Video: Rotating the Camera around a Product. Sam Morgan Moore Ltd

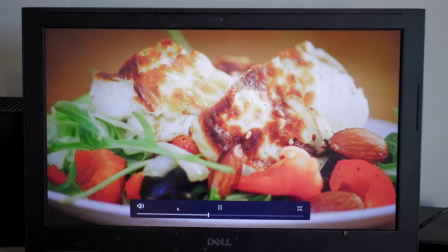0:21 yeah this is pretty good this is just my lunch so i've just done a quick spin off
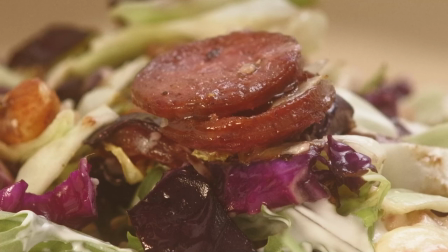0:31 so the purpose of this rig is really to create product clips or something that would work in a
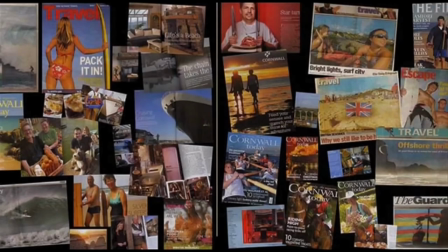0:40 an environment like instagram which is very much moving now i've done a lot of hard stills in the past
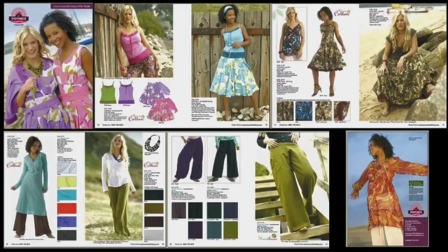0:48 and need to move that forward to be current and if you look at a still
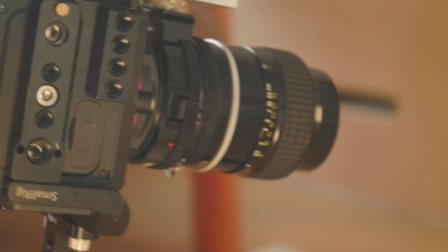0:56 picture on the web it's a little static and if you slide across then the
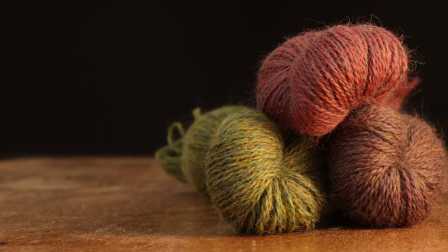1:03 the all-important product just kind of falls out of the frame so
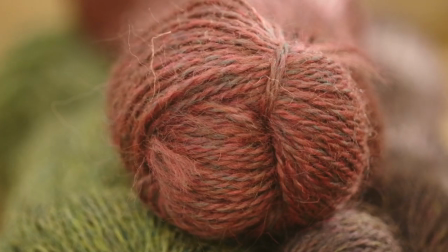1:08 really what we need to come up with is a way of giving the shot some dynamism or
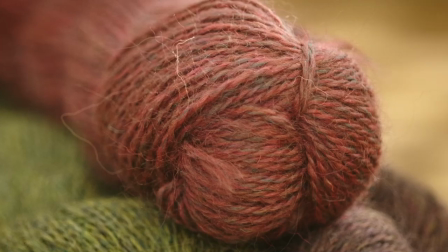1:14 moving the camera yet keeping the product center in
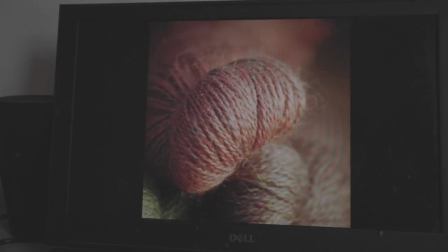1:19 the viewer's eye and that's what this spinning rig does so I'm hoping that this is good for
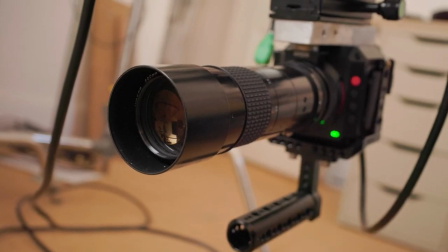1:28 companies who make products and who need to promote them on the moving or film based platform that is the internet